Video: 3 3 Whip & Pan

One technique that I also often use is the whip pan transition technique. It is similar to the frame blocking one, so you start and end your shot with a whip pan movement.
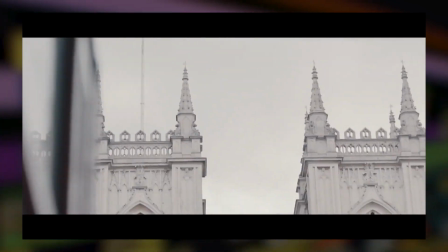It's really good to use when a subject is in movement and you follow their movement with your camera.
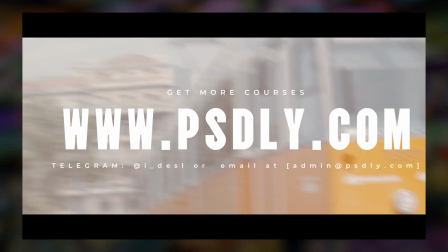This can be a car, a bike, a train, people walking, a flag, and so on.
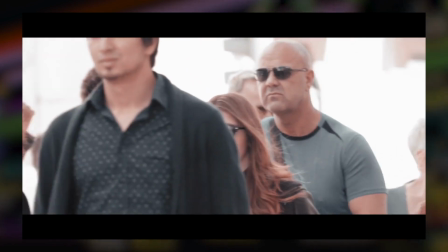So what you're basically doing is hiding the cut in the motion blur plus the movement. This is a really dynamic way of building up natural speed in your edits.
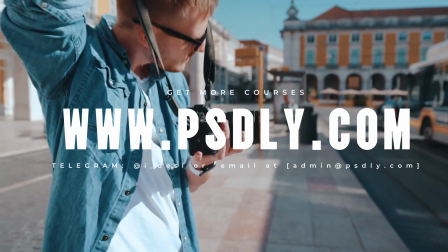So this is the only time I don't use a gimbal, because it's much easier to do with your camera and your camera strap around your neck and then pinning it around manually.
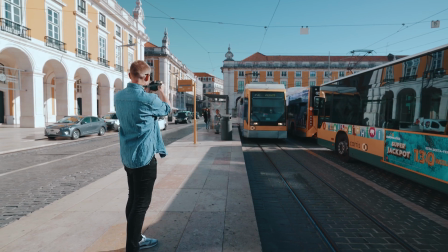So I take my camera strap around my neck and start with a pan in a specific direction,
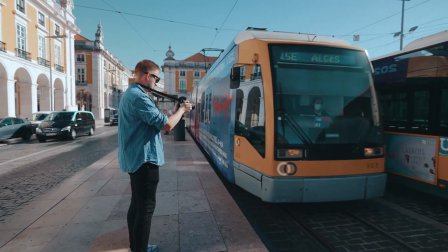slowly stopping at my subject and then pan again away in a direction.
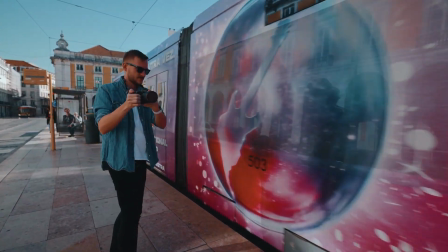For this transition method, it's important that you A, have the right shutter speed, which allows enough motion blur, and B, have a more tele lens. The longer the lens, the better the transition will look like.
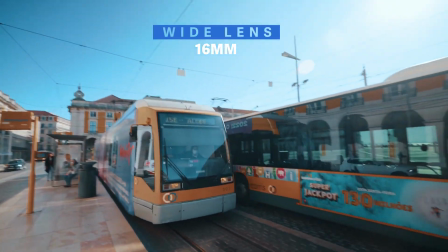If you use a wide lens for it, the viewer can see too much of the surroundings, which won't hide the transition that well.
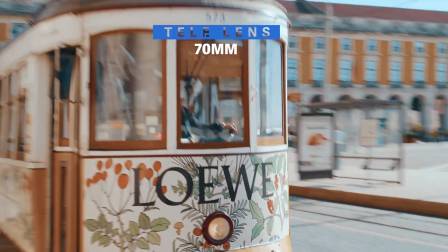Remember to start a bit ahead of the shot so you still have material to speed ramp.
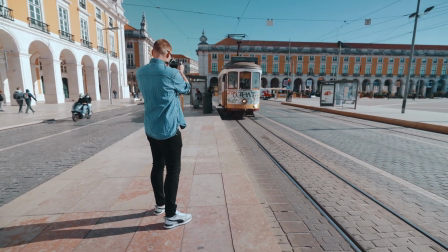So don't start directly at your subject, but a bit before and catch its movement. And try to film the pan at a continuous speed and do the speed ramping in post. So don't do any fast rapid pannings, because it will look too harsh in the video. And if you do it at a continuous speed, you're way more flexible in post.
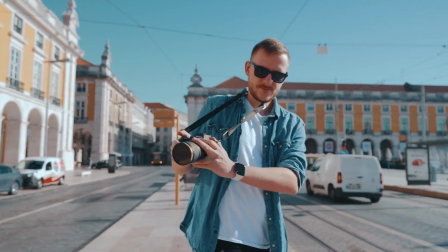So do this a couple of times on different locations with different subjects, so you have enough material to include it in your video. So yeah, those are really my main methods and tips I have in mind when shooting. Of course, there are also some unique effects I come up with for every video of mine, but the base unique style of my videos contains these three shooting elements: movement, frame blocking, and whip and pans. And of course, I also love to combine these three methods. So I love to combine the movement with the frame blocking, or the frame blocking with the whip and pan. But the real magic is done in post-production when we stitch these clips together. And I'm going to show you these in the next chapters when we jump into Premiere Pro. But first, let me show you a super cool and easy way of building up your own transitions and stock assets.